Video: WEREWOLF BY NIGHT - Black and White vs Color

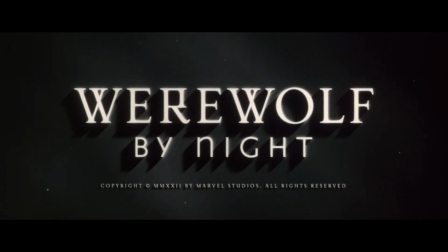24s
It's been one full year since the release of Werewolf by Night on Disney+, and truth be told,
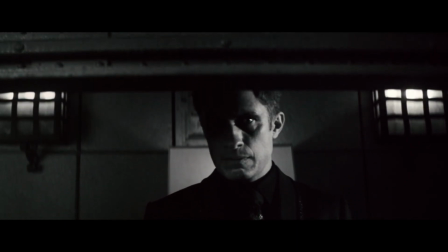29s
I never really expected the MCU to make much mention of it again going forward.
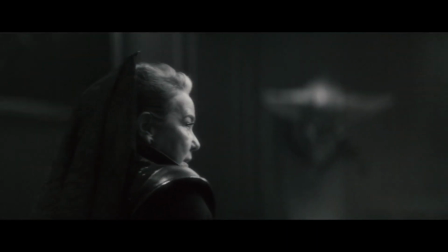33s
It felt like such a self-contained story and an honestly pretty strong departure from the mainline franchise tonally that I assumed they would probably just leave it there. But cut to the present, and not only has there been talk that we might be seeing more of these characters with varying degrees of certainty, but there's also a new iteration that's just come out that has really coloured me surprised.
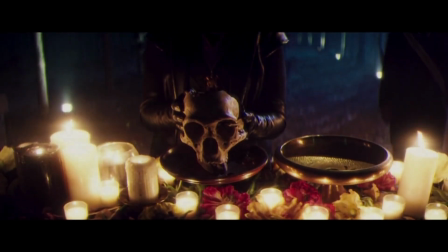55s
When this got announced, I initially wasn't sure what to think of it.
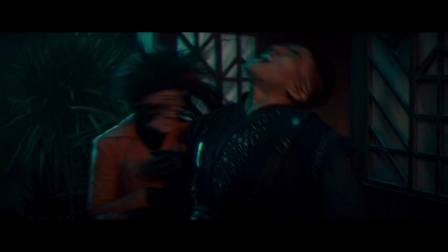59s
I mean, on the one hand, it could be interesting to see a different version of it, and I guess it's a harmless enough idea as long as the original version is still easily accessible.
You know, it's like poetry sort of, they rhyme.
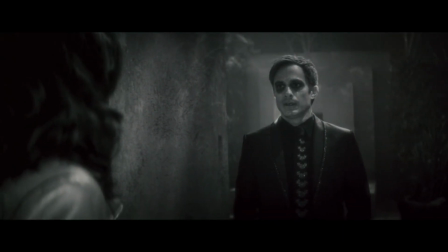70s
But on the other hand, the black and white aesthetic was a very key part of the special's identity, with it being an homage to old 30s and 40s monster movies,
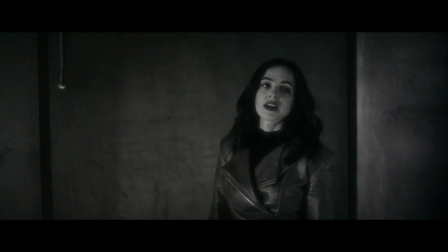78s
I was concerned that this kind of change could seriously miss the point of what gave the original so much of its identity.
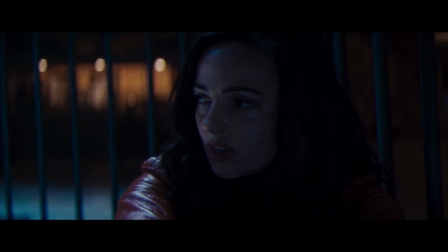83s
To get to the bottom of this, I watched both versions back to back. Or rather, I rewatched the original a couple days before the color version came out so I'd have time to finish the script, and I'm ready to compare the pros and cons that come with each style.
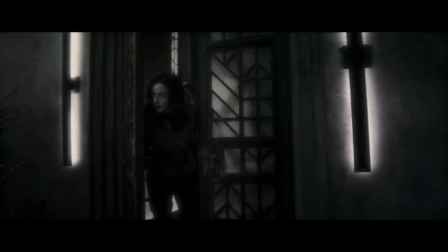95s
To be honest, I actually considered making a video on the original when it first came out in 2022, 2, but it just didn't really seem worth it at the time.
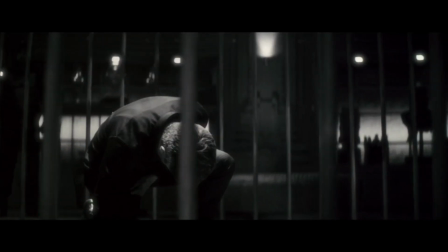102s
I enjoyed it quite a bit, but I just didn't have enough to say about it at the time to justify a full video.
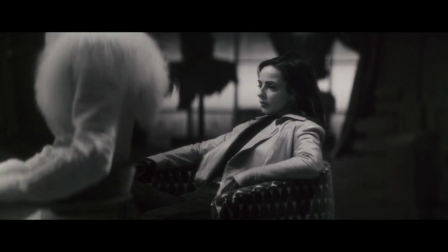107s
That's mainly because as MCU media goes, it feels a little style over substance, but to be fair that style carries it a fair amount.
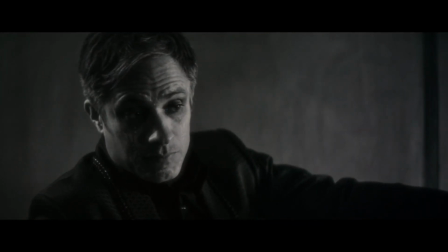115s
The use of black and white can be really effective with some intense lighting and heavy shadows which makes for an alert and nervous atmosphere.
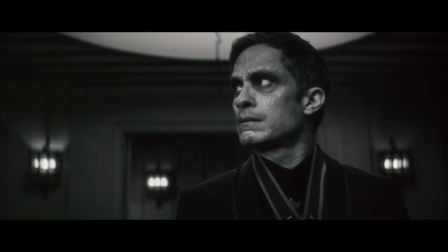123s
And despite the release of a color version, the original wasn't exclusively black and white either.
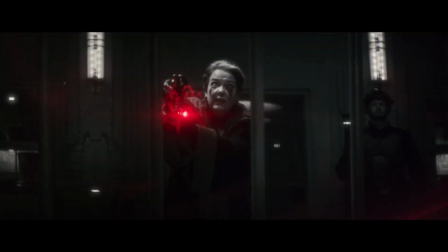127s
The most obvious example being the bloodstone, which is a supernatural artifact that all the characters are trying to acquire throughout the story.
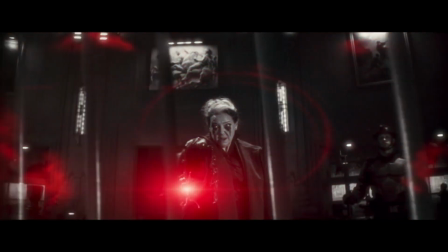134s
The bloodstone is constantly glowing red, which can range anywhere from completely engulfing the screen to just a tiny speck.
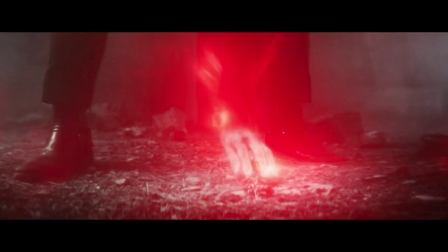140s
Either way, whenever it's on screen, it stands out from the black and white, no matter how subtle the glow is.
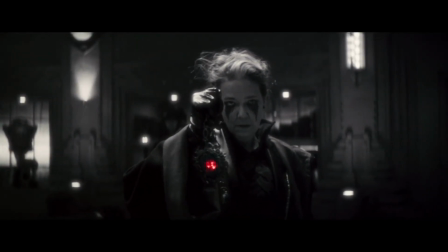145s It's a beauty, isn't it?
It's a good way of making the stone look unnatural and otherworldly from a meta perspective.
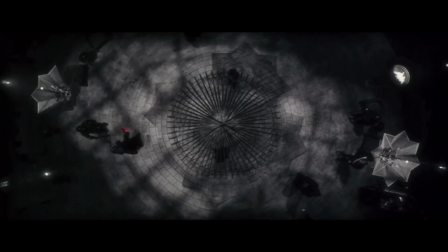152s
It's apparently so powerful that even the special's own art direction is unable to contain it. Then there are other uses of color,
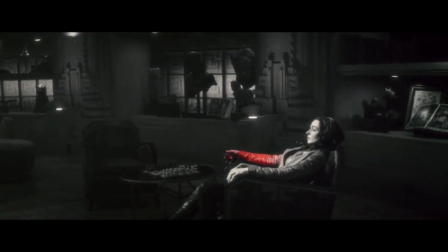158s
like the ending where the conflict has been resolved and the creepy black and white visuals transition into
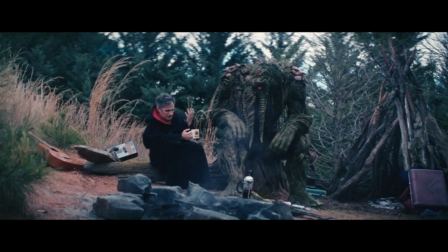162s
this bright and vibrant color palette to say that it's all over now and everything's okay.
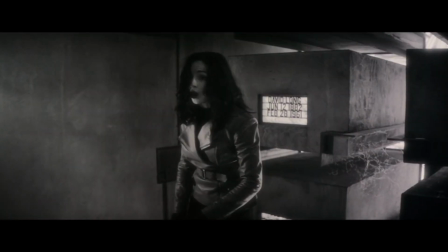167s
Admittedly though, I do also have some issues with the visual style. Well, this first one isn't really so much an issue and more just something that isn't quite as good as it could have been.
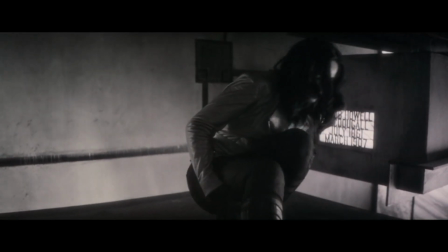176s
That being the film's actual use of black and white.
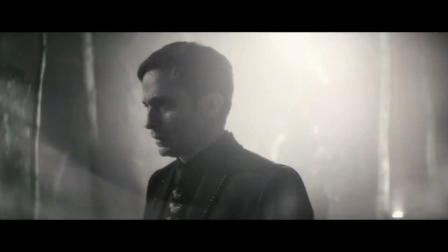179s
Most of the shots in the movie do look really good, like I said, but there are moments where the contrast isn't as strong, and it can make the visuals look slightly samey at times.
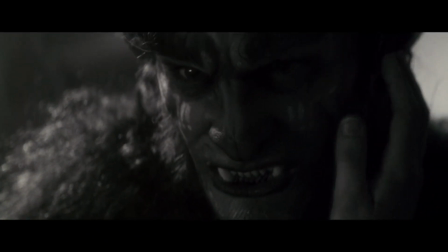187s
Then there are the special's visual effects, which are mostly very good,
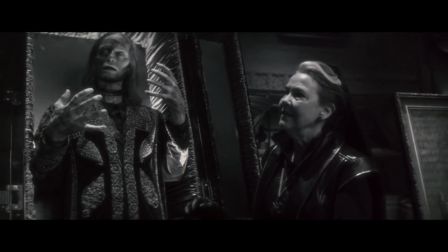190s
and I appreciate the commitment to practical effects over CGI to help better imitate the look of classic monster movies, and in general,
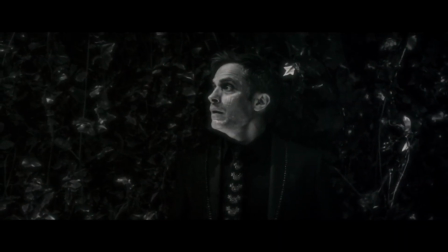197s
it feels a bit more authentic. But there's one piece of very prominent CGI, and it's with the monster character named Ted.
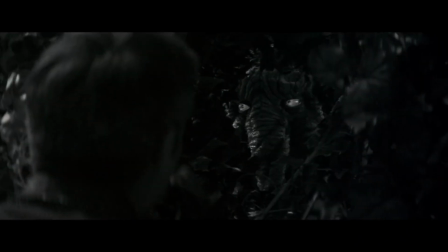205s Ted.
And he just looks off.
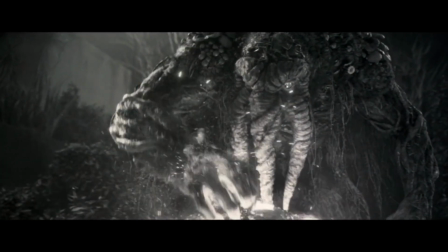207s
I think if this was any other Marvel property, this wouldn't stand out as much, but when it's the only major effect like it, it looks really distracting and out of place.
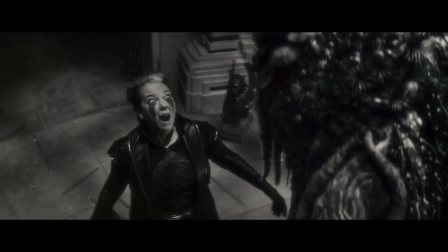216s
I don't know, maybe it was a budget thing, but it did impact my enjoyment a small bit. And this CGI head near the end of the special looks fucking terrible.
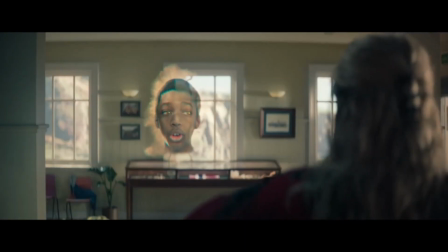224s
Like, wow, how did this shot get approved for release? What is it with modern MCU and disembodied heads that they just can't seem to get right?
Oh my god, go away.
But when I look at the art direction overall, the good definitely outweighs the bad.
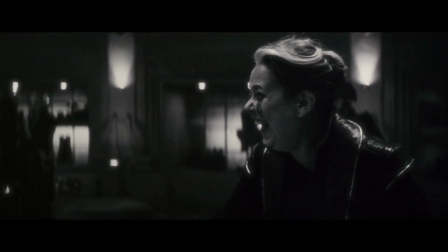238s
Hell, even calling it the bad is mostly an overstatement. Aside from a couple iffy effects here and there, the worst the visuals get is just slightly less impressive than they could have been.
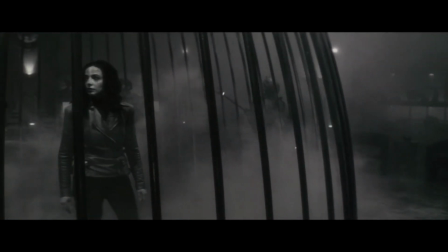247s
For the most part it looks very good and creates a pretty decent atmosphere and can actually be very creative and effective at conveying the story. Fast forward one year and we've now got the release of Werewolf by Night... in color.
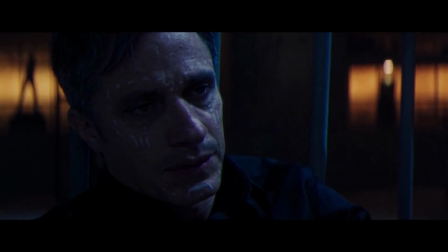258s
Now I know I said that I was concerned about the addition of color and how it might take away from the personality of the original,
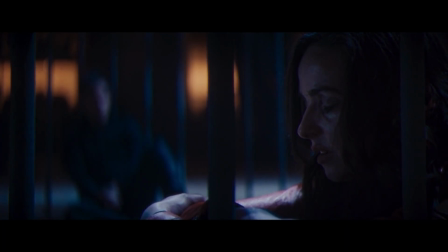264s
but I did hear a couple of tidbits before release that made me a little more optimistic.